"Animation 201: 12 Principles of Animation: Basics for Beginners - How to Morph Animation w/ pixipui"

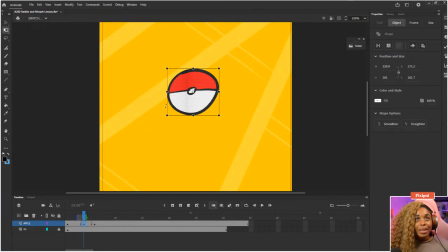I've made my new one by hitting F6. That's made a duplicate. And we've got our little white circle in the middle. That is our anchor tool. I want it to jump upwards. Now we can do it from either side, but we'll do it upwards for now.
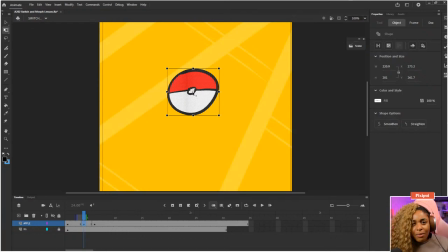And if you've got time, we'll do it going from left to right, just so you have an idea of how to do it. I'm going to move the anchor to the bottom. And since it needs to jump, it has to go down before it can go up. So I'm going to hold shift, squish it down a little bit. And when things go down, they get wider too. So let's make this a little bit wider.
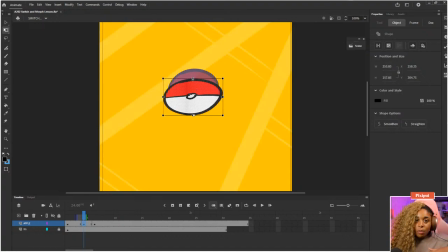We can make it fully squished, but we'll probably add a little bit more on in a second or two. So now, if we scrub through it, we've got key pose one,
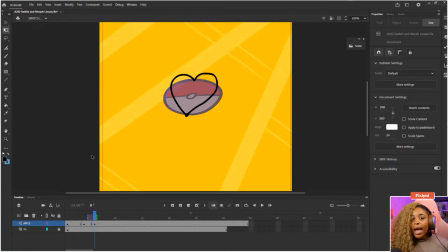anticipation, but then we just got the other frame. We don't have the overshoot yet, so I need it to be up. So let me hit F6. And I'm just going to press F5, get a little bit of room, a little bit of space.
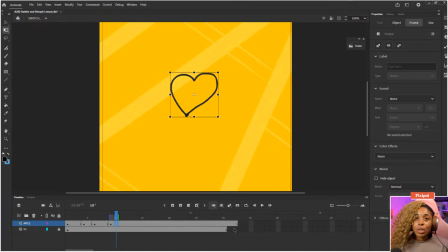If you want to pull this in a little bit, hold shift and F5 to squeeze it all in. So now I'm going to claim that when it's jumped, it's already going to be this new shape. So for it to have jumped, it needs to be in the air. So let me click this up here. And this is on a 2.
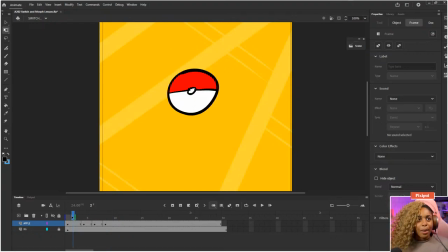You could pull this to a 2, why not? We'll see what happens. And we'll just flick through for now. Let me turn off my onion skin. Sometimes you might find having your onion skin on could be a little bit detrimental for you just seeing how it moves naturally. So I'm clicking over. Cool.
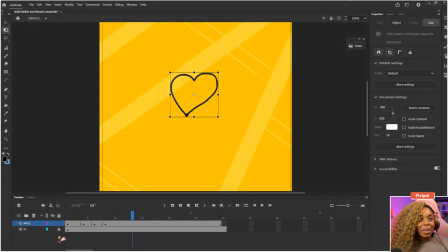So now we've got a little bit of movement and a little bit of action. Love to see it. We can take this a step further. We've technically done everything we need to. But if we want it to act a little bit smoother, we can totally do that by going in and adding some in-betweens. So the in-between will give us an ease in this situation.
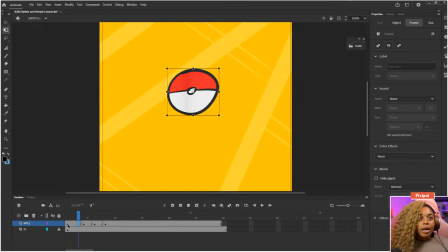So now I've gone to my anticipation. I need an in-between between keyframe one and anticipation. So from here, I'm going to make a new keyframe. Give it a bit of
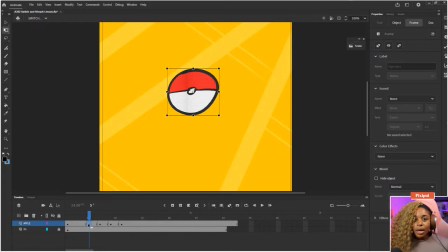room. I'm gonna make it a 2 again. Let's spread this out a little bit. Bear in mind that you don't have to just stick to 2s and 1s for the length of your frames. You can mix and match it up a little bit because maybe you need it to hold for a little bit more to add some more oomph to the animation or to actually add some anticipation before something happens.
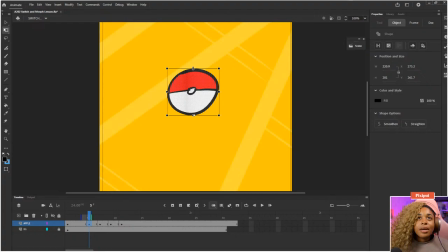Okay, I'm gonna put the onion skin back on. And I know it's sort of here. This is where having the colors not on already might be pretty helpful for you.
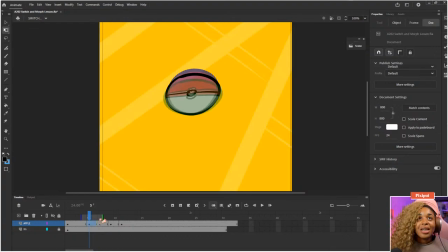And also maybe pulling out your onion skin a little bit further because you couldn't see it because my onion skin wasn't dragged out enough. So now we can see it's sort of halfway between this one. And let's do that one more time. Let's hit F6. I'm gonna pull this in.
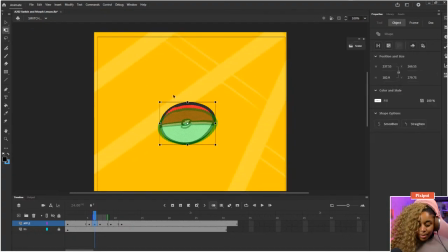I only need to see where it's going. Control and plus to go further in.
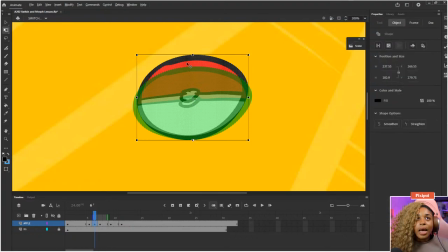I'm gonna move the anchor down. Hold shift. Remember, the in-between is halfway between the frame you're at and the frame you're going to.
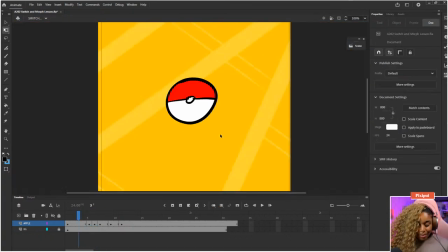Now, if we scrub through these. Ooh, let's click elsewhere. There we go. We got a little bit of, a little bit of action. And let's say we want to add a little bit more ore before the thing happens. We can drag out the very last frame.
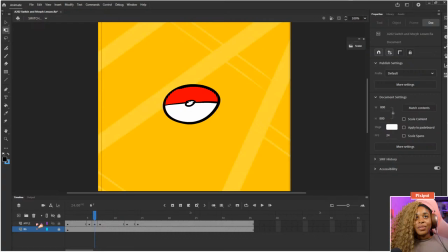So now, you're kind of prepared for it to do a, ooh, bah. Welcome on in, Sam. Lovely to see you. And I think I'm gonna add a little bit more by hitting F6 once more. Let's drag it down yet again.